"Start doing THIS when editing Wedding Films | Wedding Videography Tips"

Let's be honest, anyone can stitch clips together, but how will it catch your eye? How do we make a story of cherished memories easy to watch and engaging for our audience? How can we make it easy to watch it again and again and again? Using this one editing technique will completely change how you sequence your clips and improve your visual storytelling. The technique that I'm referring to is eye trace. If you'd like to see more video editing tips like these, please don't forget to leave a like down below and subscribe. Now, I'll be honest, I'm really surprised how eye trace isn't talked about within wedding videographers and editors. It's such a simple technique, but such an important one. As an editor, we really need to consider the movement of the audience's gaze as they watch the footage. This is known as eye trace, and it can greatly affect the overall impact of a scene.
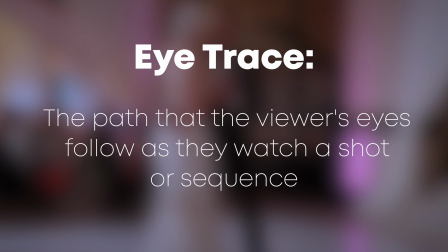51s
Eye trace refers to the path that the viewer's eyes follow as they watch a shot or sequence.
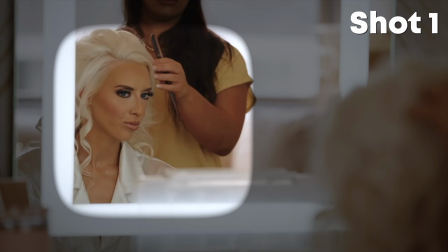57s
When we have this in mind while editing, we're more mindful of the sequence of shots that we use so they're smooth and easy to follow.
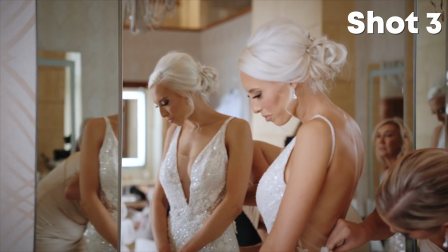65s
They're not jarring to the viewer's eyes. For example, let's look at these sequence of clips.
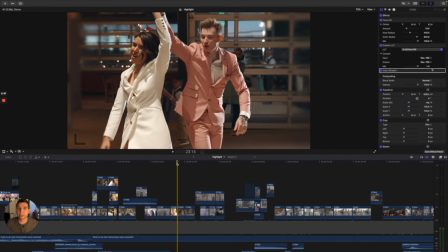70s
So I figured I'd just share the timeline of one of the projects I worked on this past year. So on this 3-clip sequence, we'll see here what this first shot is. So as we can see, it's both the bride and the groom dancing together in the reception.
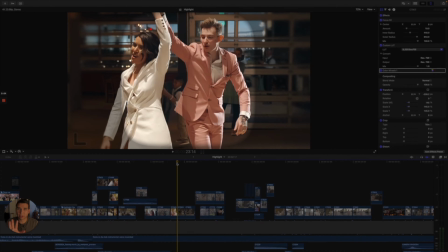83s
So the audience's gaze is towards the center of the composition. Let's see where it leads to on the next shot.
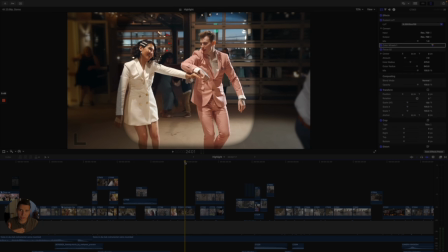90s
So on the next shot, it's the same clip, just zoomed out, but the audience's gaze is towards the center.
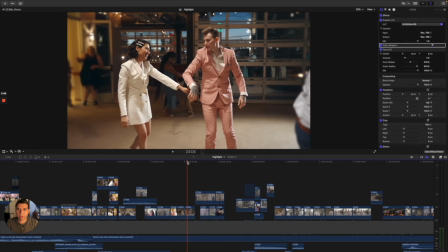96s
As we see in this clip, the bride starts walking back.
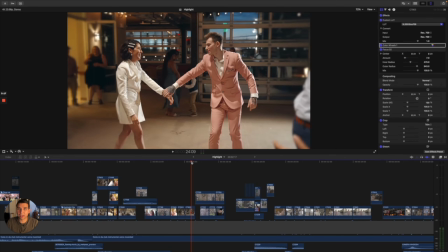101s
And as we see her walking back, we see the groom grabbing her hand, creating anticipation that he is going to pull her in. So a lot of the attention is going towards the bride. So I use this anticipation, I use this audience gaze as people are starting to look towards the bride to my advantage.
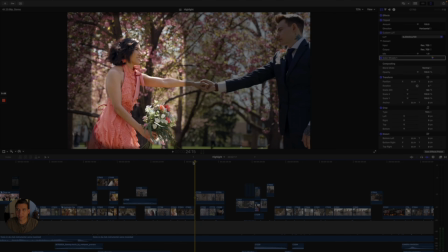121s
The audience's gaze is still staying to the left, where it doesn't feel jarring, but rather it's smooth.
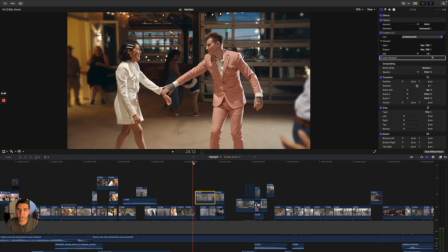128s
So as we see here, I wanted to make sure that these next 2 shots were within the audience's gaze, which we knew was going to be on the left. So let's watch these 3 clips together.
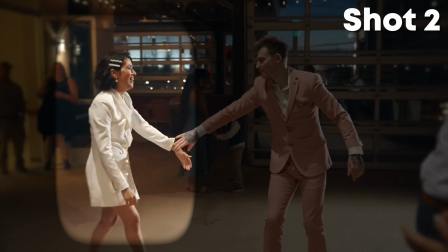It's such a simple technique, but often overlooked. As videographers and video editors, we want any edge that we can get to keep our viewers engaged in our films. Now, if you'd like to see an example of how I use eye trace in our wedding films, you can see that here.